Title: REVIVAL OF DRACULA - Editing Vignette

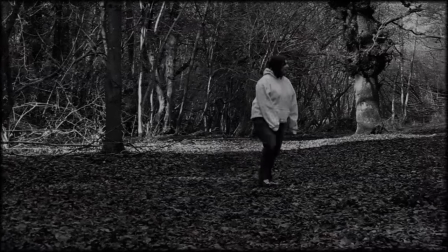(0:03)
In timing the length of this shot, I've made sure that the audience manages to see every facet of the landscape,
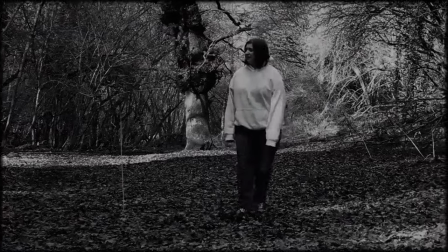(0:10)
so it is fervor shocking when Dracula suddenly appears out of nowhere.
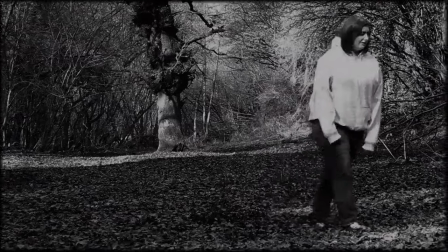(0:16)
I used an edge feathering and noise on the footage to make it look like it's from an old 1940s film.
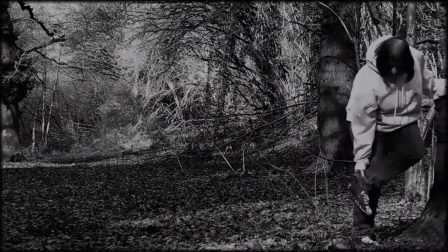(0:23)
The high-pass and band-pass effects were also placed on the audio in order to make that more apparent as well.
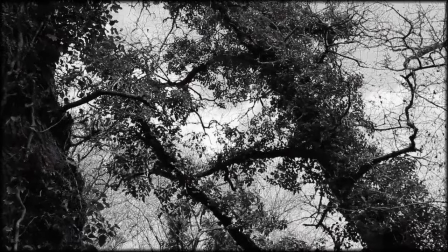(0:32)
I also used some film scratch effects overlaid on top of the footage and
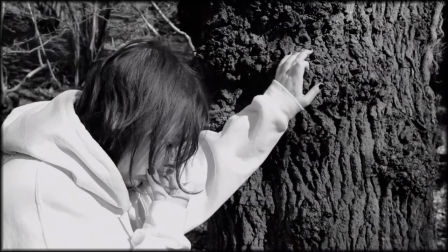(0:42)
a black-and-white lumetri blue to make it look more gloomy black and white.
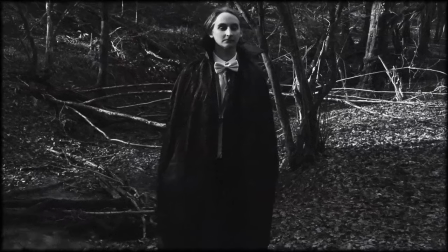(0:48)
I've added in that sound effect to make her and be a
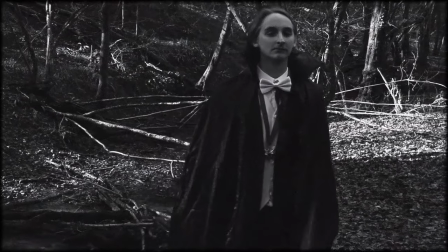(0:53)
little more jarring than the natural sound effects and
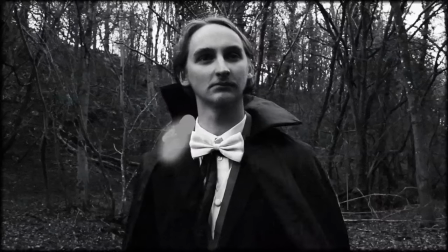(0:59)
suddenly Dracula appears.
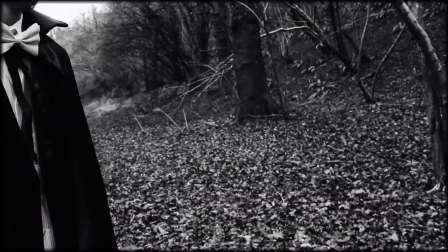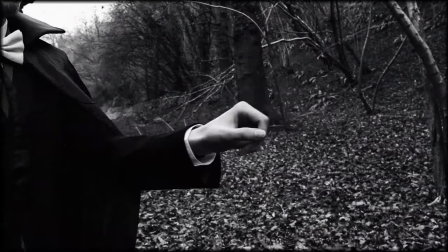(1:07)
The footage draws to him more than anything else and I've placed a more of a
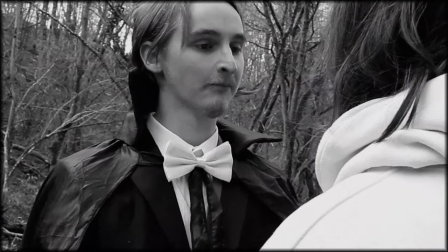(1:14)
contrast on this shot of her walking towards the camera to make it more hypnotic and
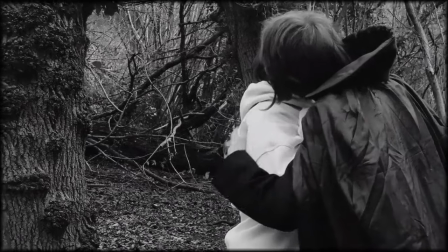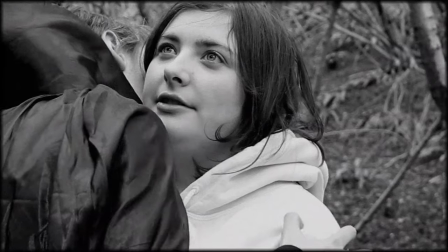(1:27)
we fade out hearing the blood churnling sound effects and seeing her hypnotized eyes.